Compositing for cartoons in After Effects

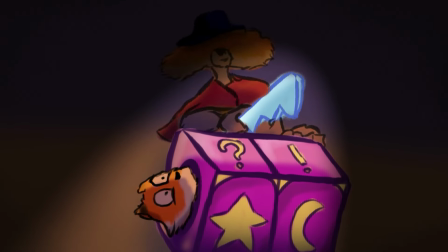Welcome to this video, where I will briefly present my compositing process for an animation scene in After Effects.
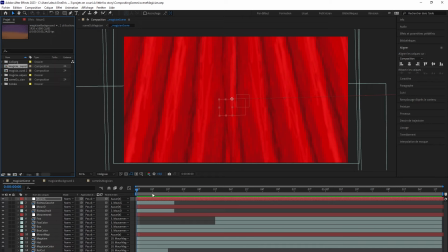Here's a small scene from my first short film, featuring a magician about to perform a magic trick on a little fox.
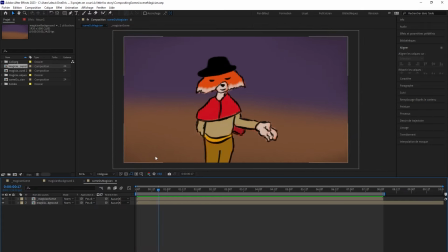Personally, I did the animation and colouring in CaliPeg, but you can use any software of your choice, Animate, TV Paint, etc.
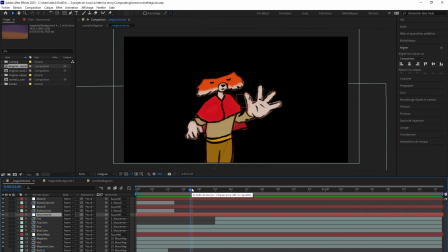Just make sure you have properly separated layers containing each element of your animation.
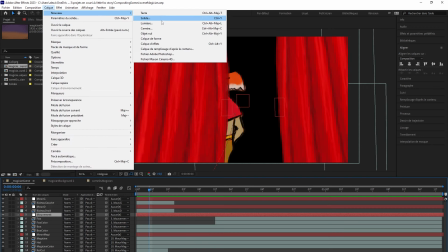For example, a specific layer for the magician's colouring, and other layers for the box or the background.
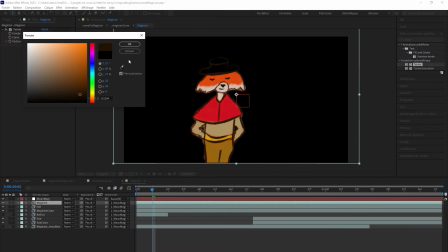Feel free to use pre-compositions to break down the different parts of the animation.
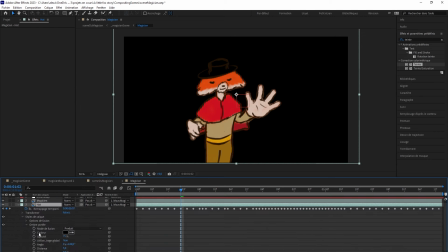Here you can see that I'm creating a shadow from the hat onto the face. Then I'll use the inner shadow layer style to add light to the hat and the magician.
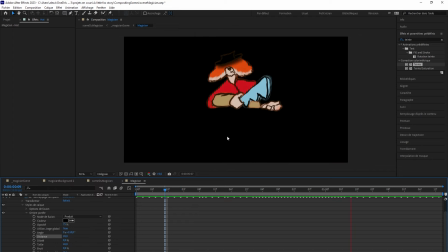I can differentiate between the two because I have properly separated the colorings as mentioned earlier.
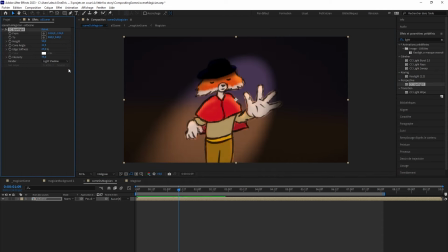Next, I'll use the spotlight effect to add a dramatic lighting effect to my character, and then I'll animate it in the timeline.
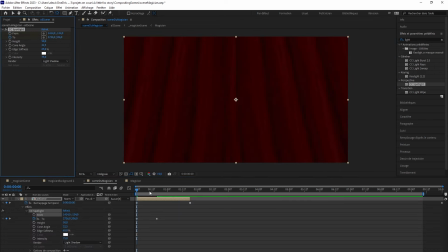Remember to use the F9 shortcut on keyframes to smooth out the acceleration and deceleration curves.
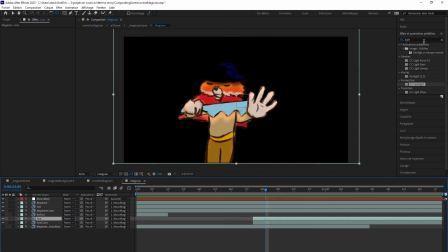I'll also animate the increase in the halo of light. I'll also modify the hue of my line art, especially the saw.
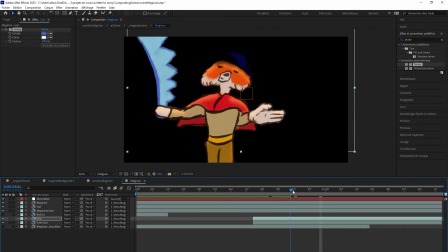Additionally, I'll add the gradient ramp effect to the light layer of my characters, which will add a lot of character to them.
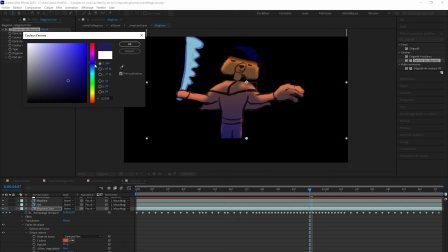The key is to find the right balance between the original character color and the gradient of colors being added, which I often try to harmonize with the background.
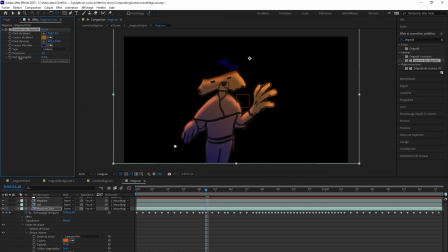Since the light from the spotlight is coming from the right, I'll change the initial angle I had planned for the character.
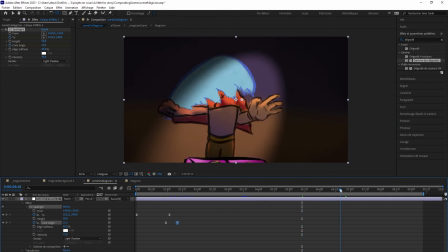To emphasize the box, I'll animate the focus of the spotlight on it.
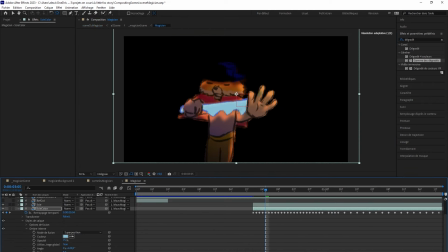I'll also add a light effect on the saw blade, using the light sweep effect.
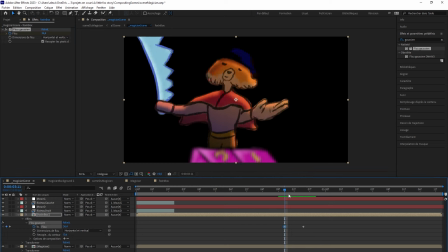Furthermore, I'll apply a slight Gaussian blur effect to the box when it arrives.
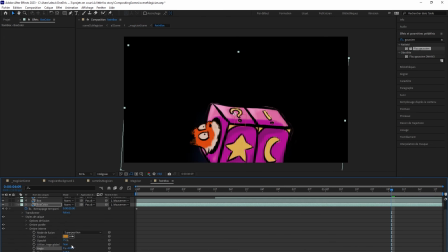I will proceed the same way to shade the box and the little character contained in it.
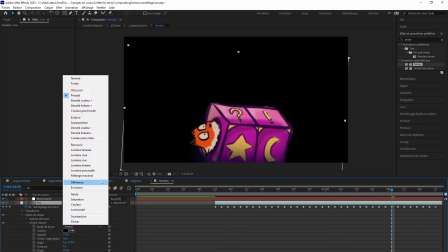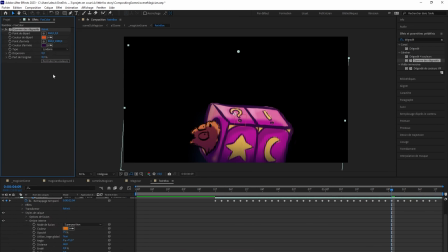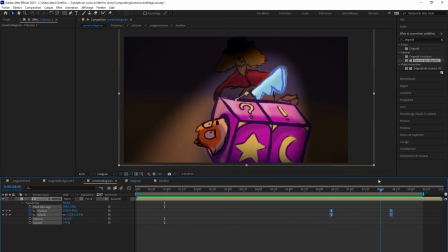Lastly, I'll simply animate the position and scale of my overall composition to focus on the worried little fox.
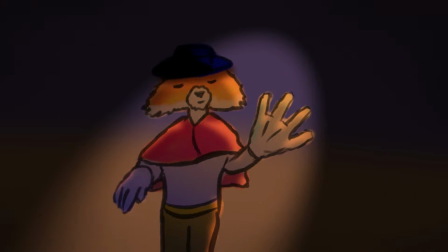And that's it. Thank you for watching this video. Feel free to subscribe to stay updated on my future content.
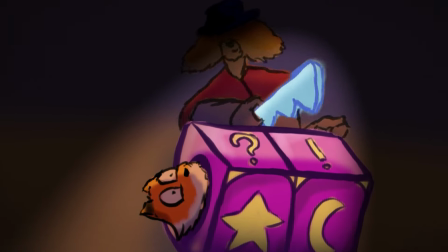See you soon.